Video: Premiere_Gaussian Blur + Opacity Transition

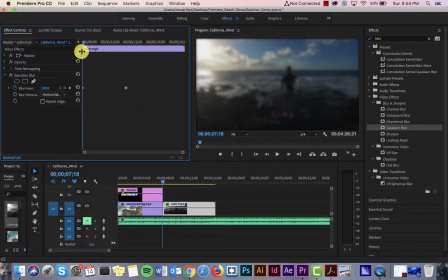You can work with that. And you have those options. And if I ever want to, I can move this out a little bit more, move it in. But I liked where it was. And then crystal clear there.
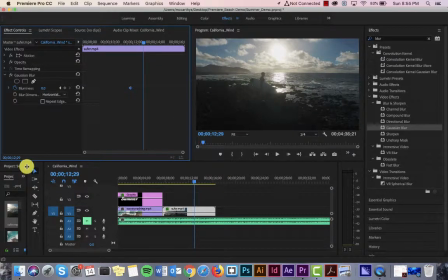Now, the next thing I want to do is bring in those seagulls. So I'm going to go find those. There they are.
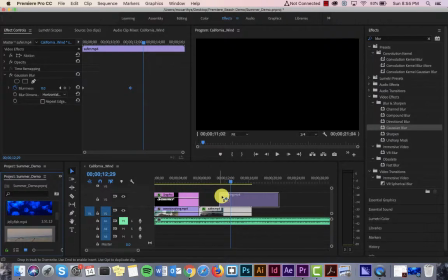And instead of bringing it right next to the surfer, I want to overlay it.
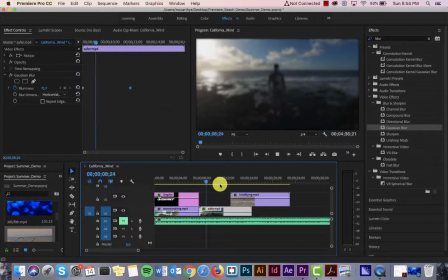Because I have a nice panning shot with the surfer, and I want to give him a chance to survive a little bit longer.
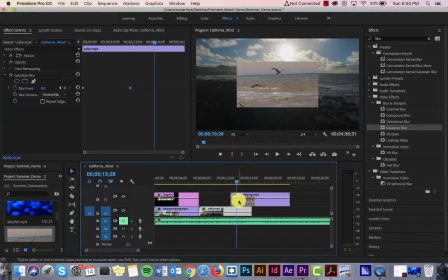And then here comes my birds.
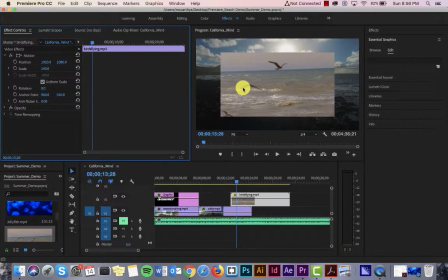And if that happens for some reason where your thing is small, go ahead and scale it up.
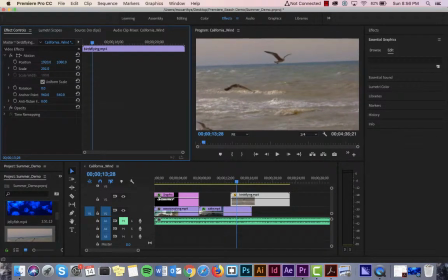Not sure why they came in small, but that could happen from time to time. maybe a miss size and saving.
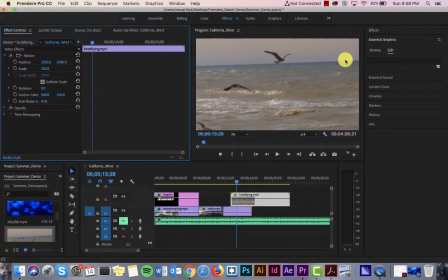Just make sure it's not blurry. Now, what else is driving me a little crazy is that it's a little bit too brown.
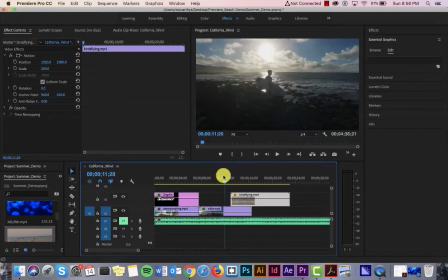The transition, like this is a really lovely blue, sort of a sunrise, could be a sunset type of thing.
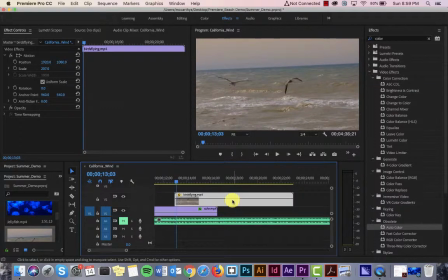And then you go to this sort of like washed out brown kind of water too. So I just want to come to color, and I actually typed in color. You can go to Luminary Color, and there's a bunch there, but I actually just wanted to go to Auto Color and click on there.
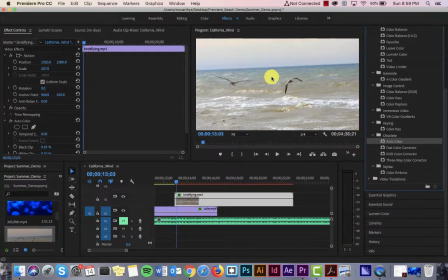And you can see how much that's brightened it up, how it's blued out a little bit more. There's a lot more you can do to this if you wanted to, but if something seems off or a little too dark, feel free to go to the Luminary Presets and click on any of those.
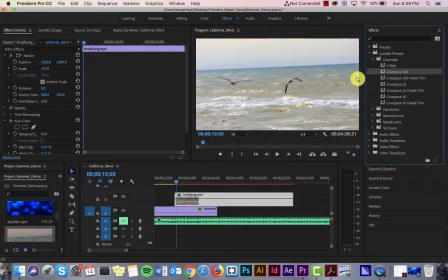So if I come here, Center Space 100,
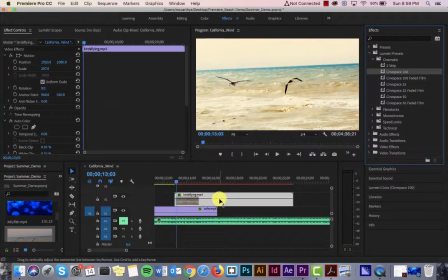you can see how that made it a little bit more intense there.
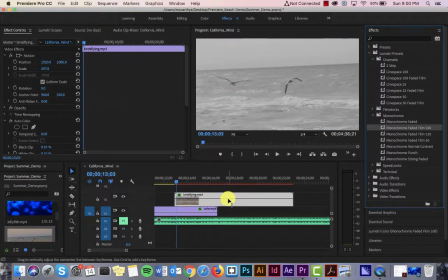Monochromatics, kind of interesting. So a lot of these are just experimentation, figuring out what you like. If you see something that looks interesting, go ahead and look it up, see if they have an example of it for you.
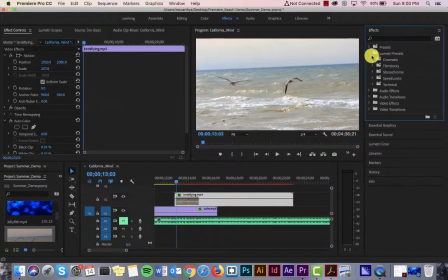But they're all right here for you, so you can work with the effects there. You could just punch in color and go to autocorrect. And for me, that worked because it made it a little bit less brown and dull and really heightened up those colors. So I want to make sure that there's enough of the surfer where,
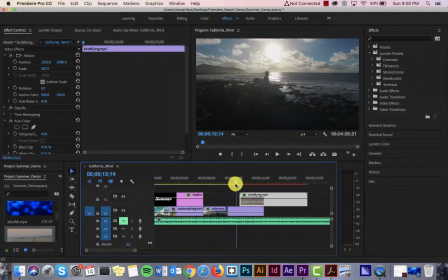you know, he goes from the blur, there's enough of him, and there's going to be enough of the birds flying. And so from here, what I'm going to do
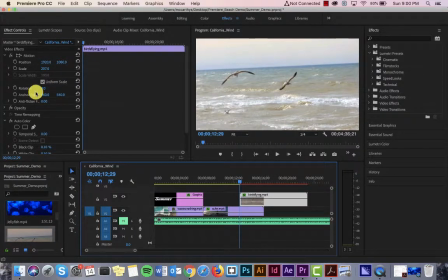is come to my opacity, which is right here. So maybe click up on those so they're not in my way. And I'm going to, now I'm going to do the top one because the top one is what you see above everything else, right?
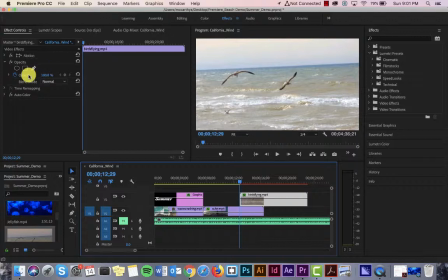It's a stacking order. So just remember that. So I'm going to come to my opacity and I'm going to start at 0.
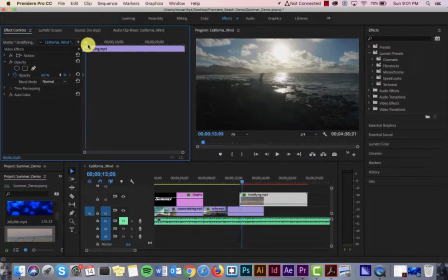And then we'll move that.
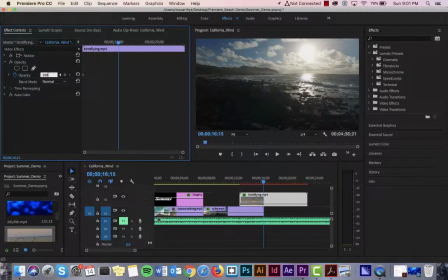So right here, where it will be under. And I think that's a really interesting transition as well.
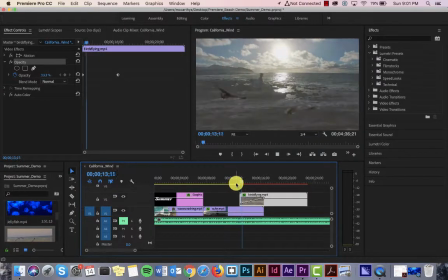We come here and show that.
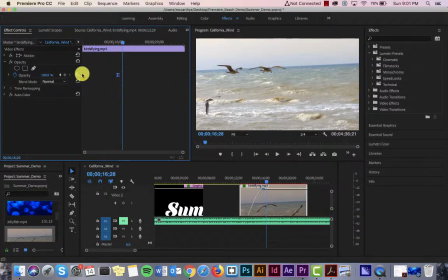And I would do an ease in and an ease out.
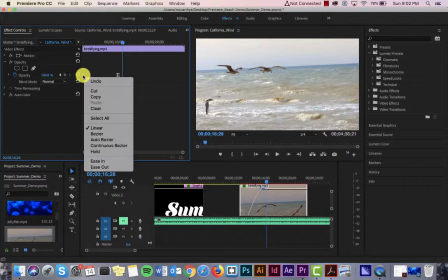So all I'm doing here is highlighting this, clicking on
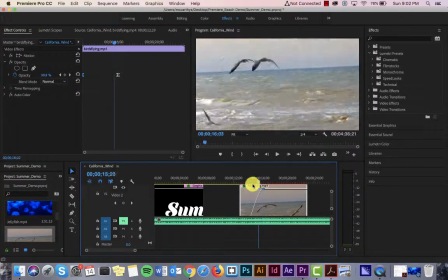these, and it just like how it would make an animation smoother, it makes this smoother as well.
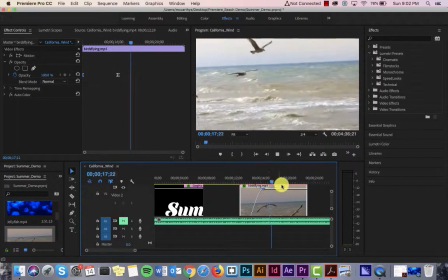Much smoother. Yep. Again, if I make those bigger.
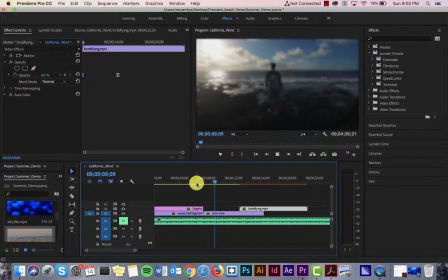So there we go. So that is a Gaussian blur right there. Crystal clear, and then going into a nice fade.
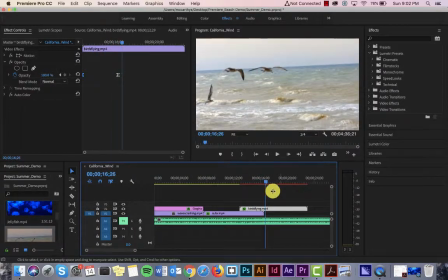And you know, those are sometimes the best transitions when they're just nice and subtle and they work well telling a story.